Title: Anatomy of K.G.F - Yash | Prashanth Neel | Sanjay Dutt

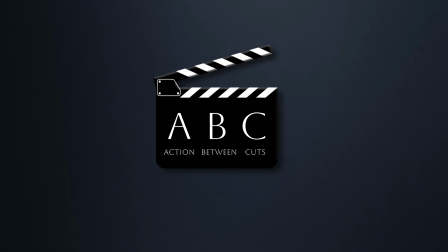0:02 Welcome to Action Between Cuts, a channel where we discuss ABCs of storytelling through film analysis and breakdowns. In this video, we will be analyzing
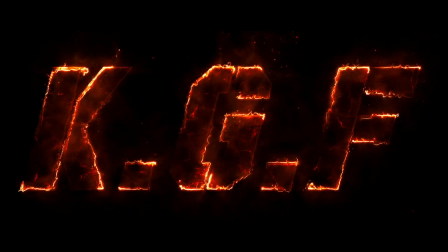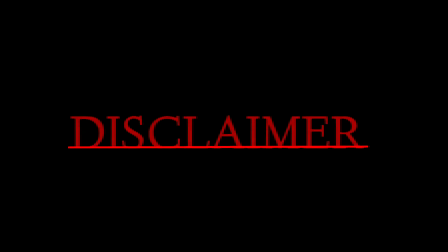0:19 Considering K.G.F is a single story spread over 2 chapters,
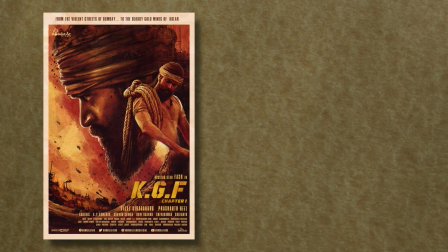0:23 in this video we will be analyzing K.G.F chapter 1 and chapter 2 collectively.
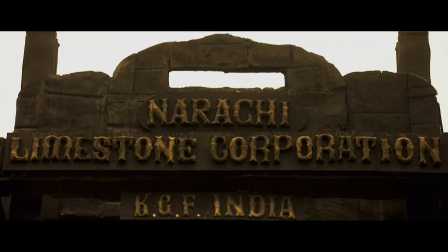0:28 So, fasten your seatbelts. K.G.F is a fictional story showing the rise and fall of Rocky,
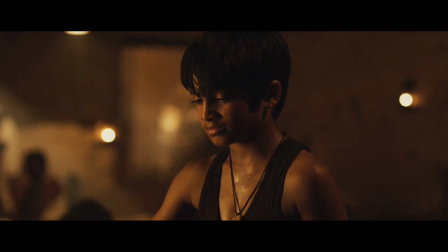0:36 who is driven by a promise given to his mother to become the richest person in the world. Director Prashanth Neel uses 2 key techniques to narrate a deeply convoluted story of K.G.F.
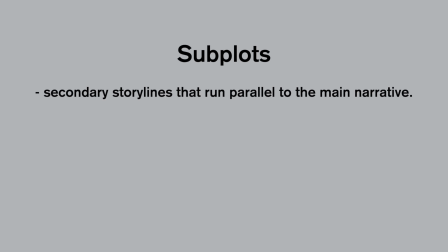0:51 Subplots are secondary storylines that run parallel to the main narrative. They are often used to deepen the themes of the film, develop supporting characters, or create additional tension and drama.
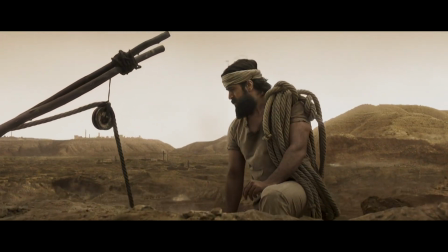1:04 In K.G.F, apart from the main plot of Rocky's pursuit to becoming world's richest person,
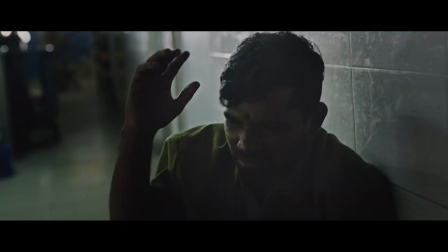1:10 there are multiple subplots which add depth in terms of
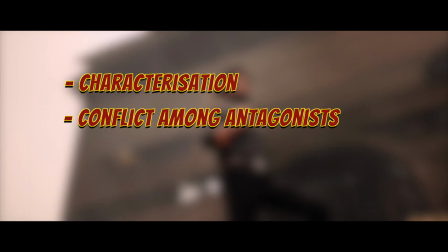1:14 characterization or shows the conflict within the forces of antagonism or expand the story world using secondary characters.
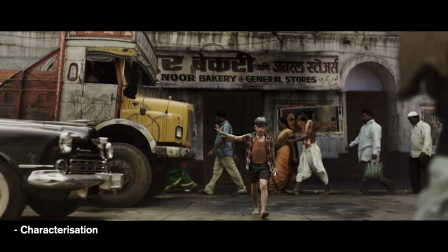1:22 Rocky's character is amplified with subplots of young Rocky and his mother,
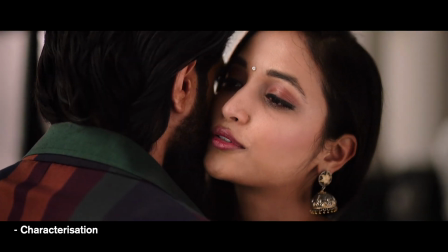1:27 Rocky's love interest with Reena, and Rocky's anger on his father.
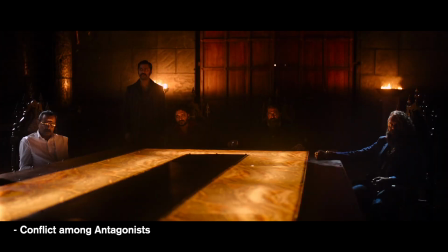1:31 The conflict between Suryavardhan and his partners, conflict between Garuda and Adira,
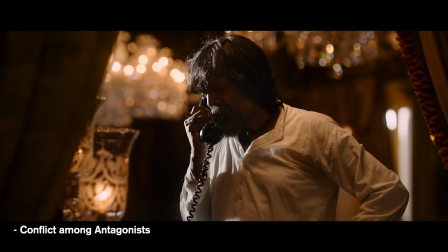1:37 and the conflict between Guru Pandyan and Ramika Sen are the subplots that expose the conflict within the antagonistic forces.
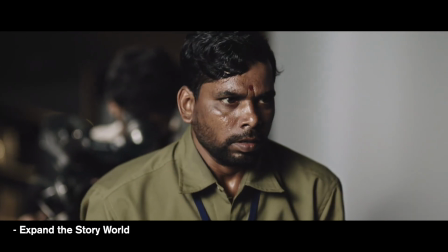1:45 The subplot of the office boy whose journey from timid nature to openly arguing in front of his boss,
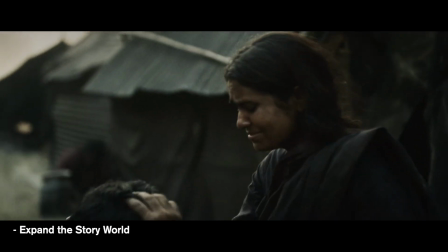1:51 the subplot of Anand Ingalgi and his source Nagaraju, the subplot of a pregnant lady, her sacrificing husband and their baby girl in Narachi,
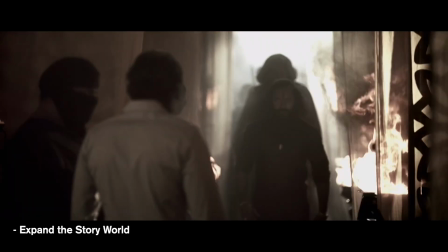2:00 the subplot showing the love and hate relationship between Garuda and his brother Virat,
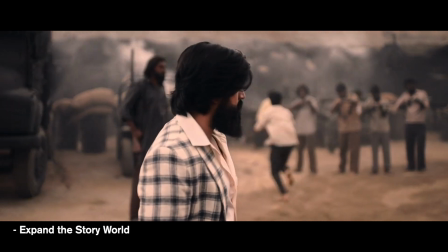2:06 finally the subplot of Farman and his devotion to Rocky combined together expand the story world of K.G.F,
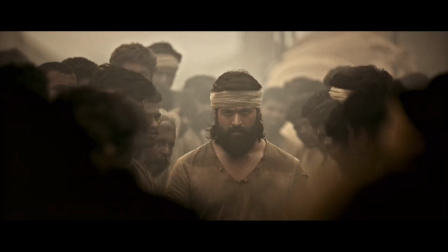2:14 elevating the journey of Rocky to be epic and larger than life. These subplots are weaved into a tight screenplay using
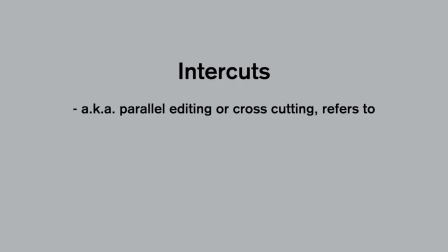2:26 Intercuts, also known as parallel editing or cross-cutting, refers to the editing technique of cutting between 2 or more different scenes or storylines to build tension,
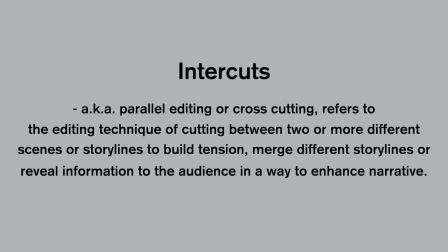2:37 merge different storylines, or reveal information to the audience in a way that enhances the narrative.
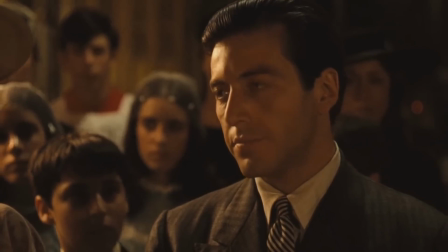2:43 Intercuts are widely employed across various genres to manipulate time, space, and emotions.
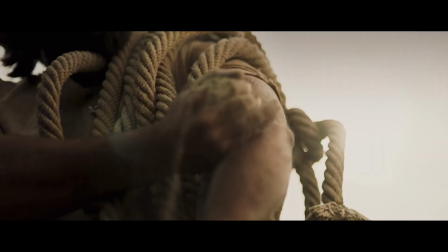2:51 In K.G.F, there are few key moments which use intercuts to merge or elevate storylines.
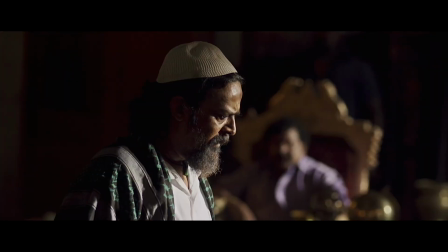2:57 The introduction scene of Rocky and the scene between Kasim and Shetty uses
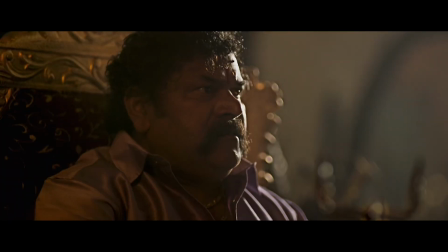3:02 intercuts to explain Rocky's plan to eliminate enemies in Mumbai.
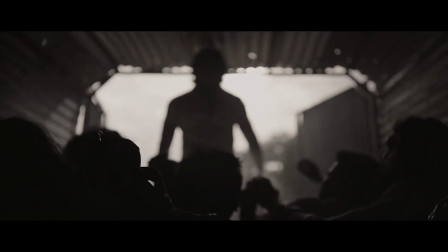3:07 Similarly, the sequence of Rocky joining the people in truck intercuts Rocky fighting
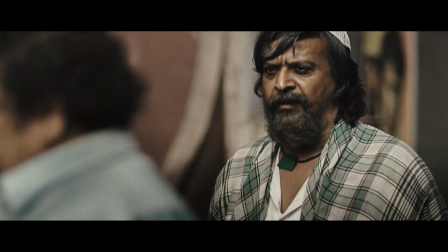3:12 the guards with Kasim elevating Rocky's intentions and safe entry to Narachi.
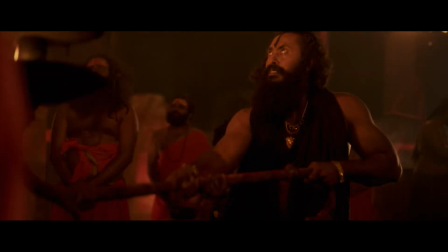3:17 The climax of chapter 1 intercuts Garuda performing rituals with Vanaram decoding Rocky's plan.
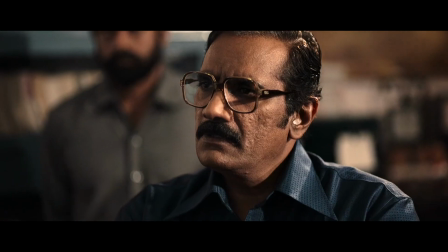3:24 In chapter 2, the CBI discovering K.G.F details, Shetty realizing about the next head of K.G.F,
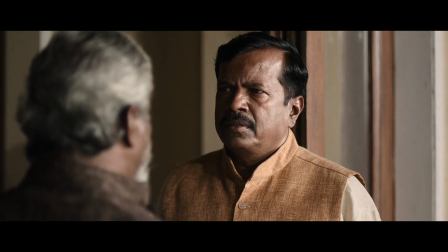3:30 and the politician's plan to go against Guru Pandyan are intercut together.
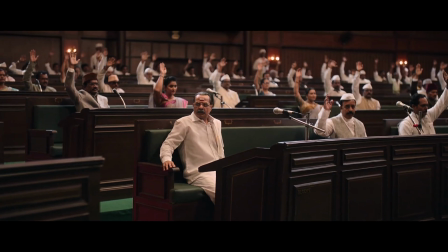3:35 The no confidence motion voting scene, Shetty killing Rocky's allies,
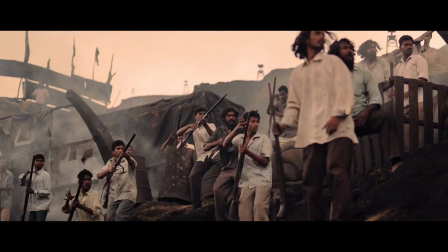3:40 and Adira attacking the mine workers are intercut together to show the setback of Rocky.
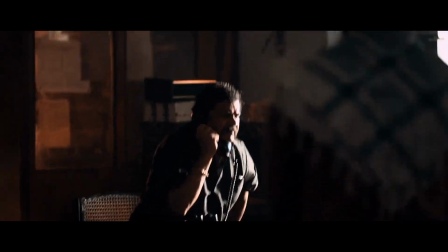3:45 Similarly, Rocky's comeback is intercut with eliminating Shetty's men and Rocky joining hands with Inayat Khalil.
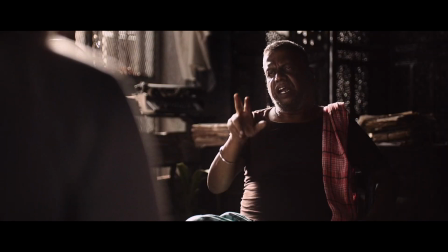3:52 Also, there are many smaller intercuts made within the same montage,
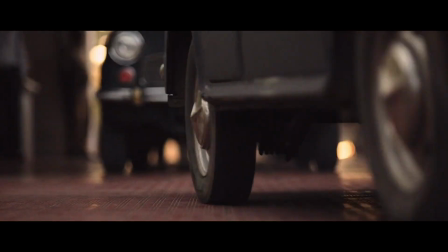3:57 like the CBI raid scene and the scene where Rocky shows his extreme love for Reena
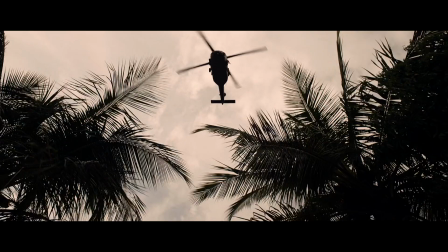4:02 are intercut together to build tension and show Rocky's swag at the same time.